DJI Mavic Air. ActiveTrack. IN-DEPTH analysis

hello there I use drone DJI Mavic Air I really love it but after half a year of using it I have doubts about its active track mode is it really good and today I have come to this park to make tests and decide for myself should I ever use this mode and if I should in which cases we
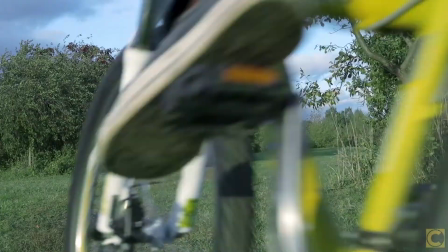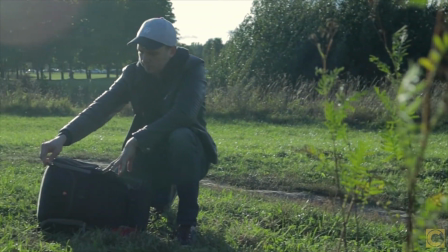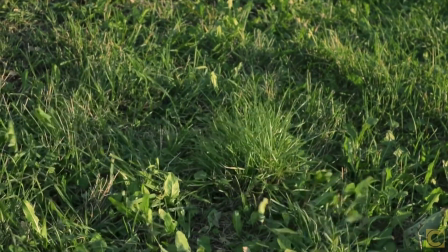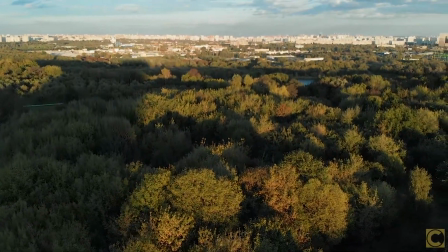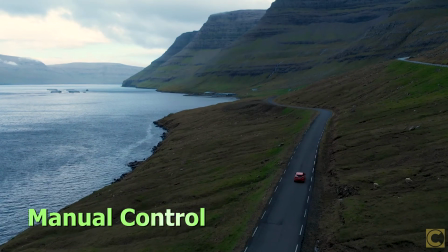are going to make comparison of the active track mode this is manual drone control each way has its pros and cons and is good for a certain purpose
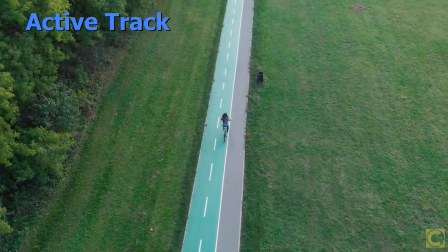first issue with the active track mode is that it often loses
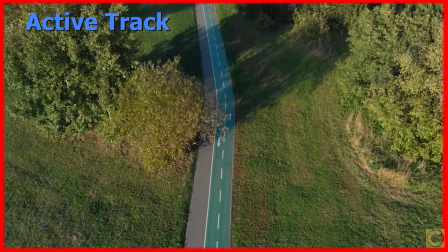a target in this case the reason of losing is obvious it's because the
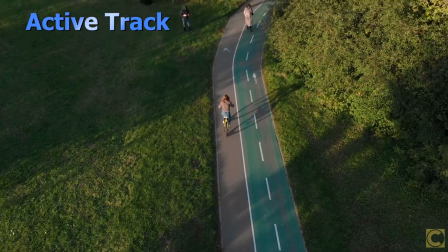object temporarily hit under the tree and in this case reason is not so clear I suppose it's because the object moved from bright
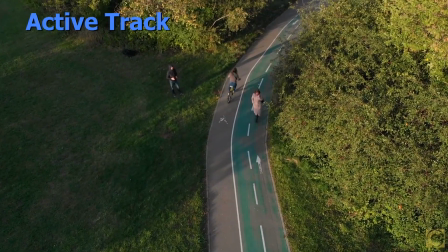spot into shade and became hard to distinguish this leads to the conclusion that for an active track mode you should choose an object which color seriously differs from the ground
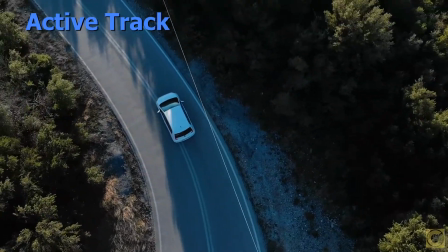So if you are filming a car on a grey road, you should pick a car of a bright color.
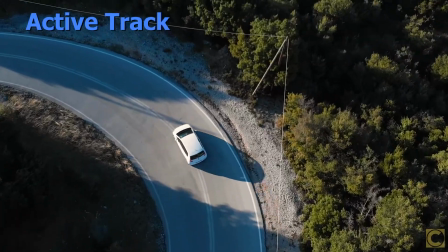In this case, reason of target losing is unclear. Maybe it's because of lighting shade, maybe it's because the car is moving too fast.
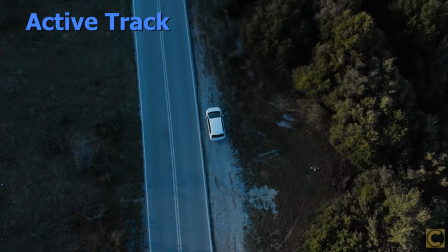The second issue with the active track mode, that it doesn't predict the object's trajectory. It just responds to the object's moving.
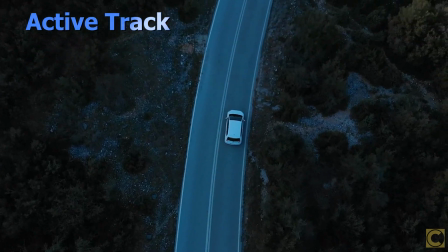That's why the drone always falls behind the target. In this case, drone starts looking down on the car at almost 90 degrees angle.
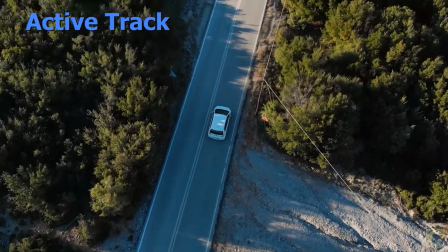During the shot, the car gradually moves forward and eventually the drone gets a view on the car from behind.
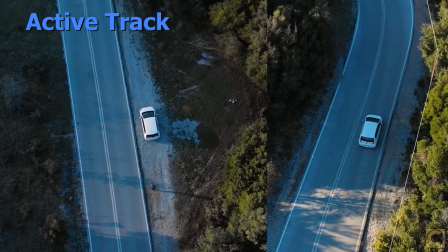This is the start position and this is the final frame.
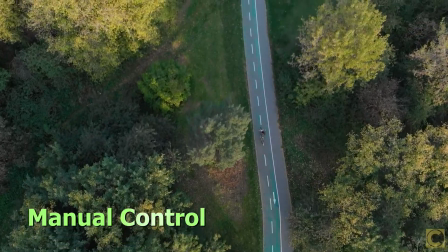So if you want to get a shot with the camera looking down at constant angle, you should use a manual control.
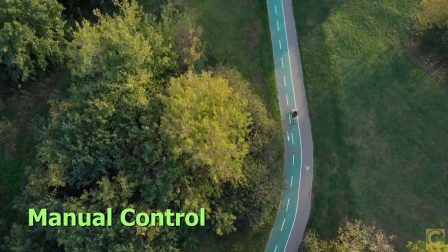In the manual mode, you have a freedom to compose a shot.
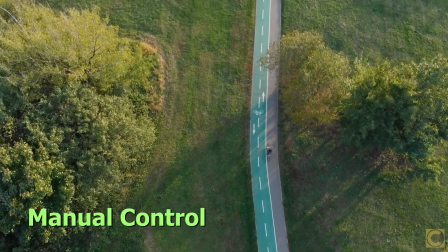Following the rules of frame composition, you should leave more space in front of a moving object and less space behind it.
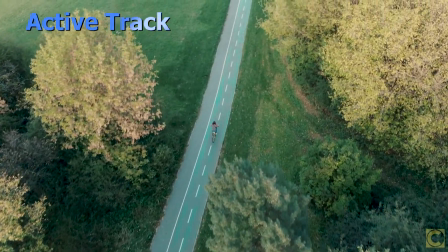In an active track mode you have no options. The object is locked in the middle of the frame.
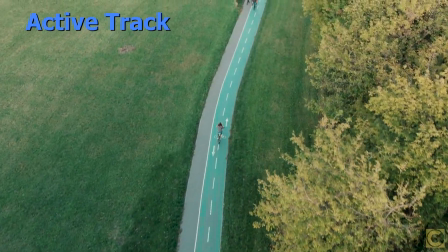When camera keeps the object in the middle of the frame, you may lose surrounding scenery and space in front of the object.
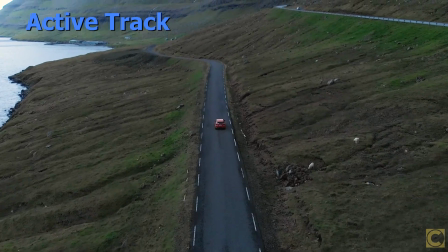Here is an example. We are in an active track mode, our attention is locked on the car and we miss a great view in front of the car.
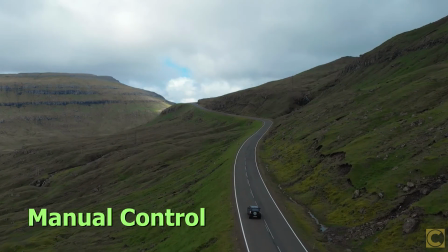And it can be easily captured in a manual mode. Here is another example.
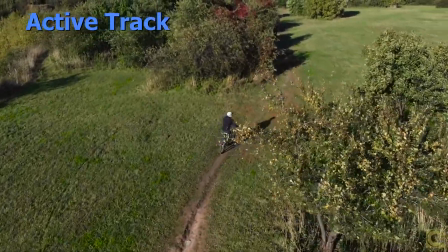In an active track mode we watch the bicyclist and we see some space around him.
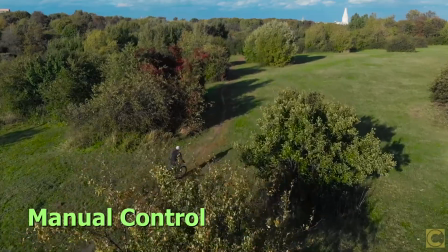And in manual mode we see the park, the sky and clouds and it makes the shot more impressive.
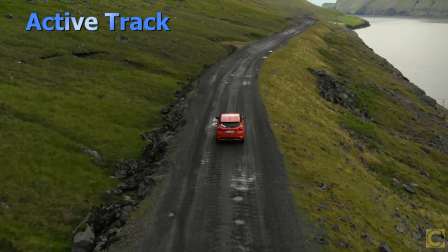Which pros does the active track mode have? Firstly it requires less time to prepare and make a shot.
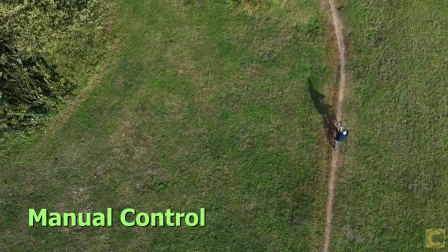The drone follows the object with the same speed as the object. While in a manual mode you have to synchronize speed of your drone with the object. you
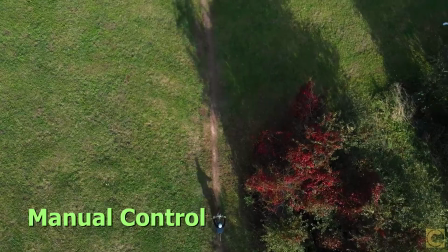might require several takes to achieve it my usual tip for the manual
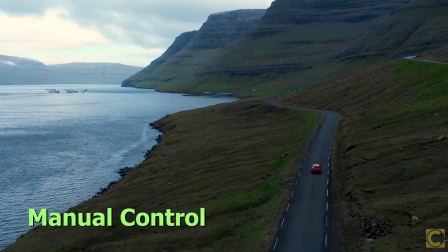shooting use a simple camera trajectory a straight line don't do
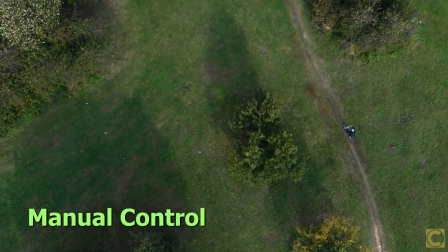turns and camera adjustments during the shot manual camera turn is not going to
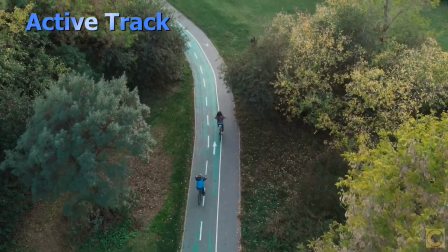be smooth and will lead to a non-professional look of your video and the active track mode moves the camera really smooth that's why if you want your
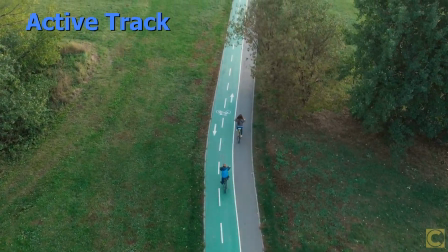camera to make turns you should use the active track mode in the manual mode move your drone along the straight line and let your object
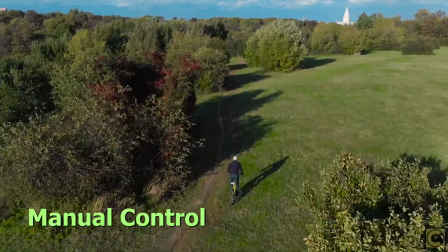swing from left to right in the frame.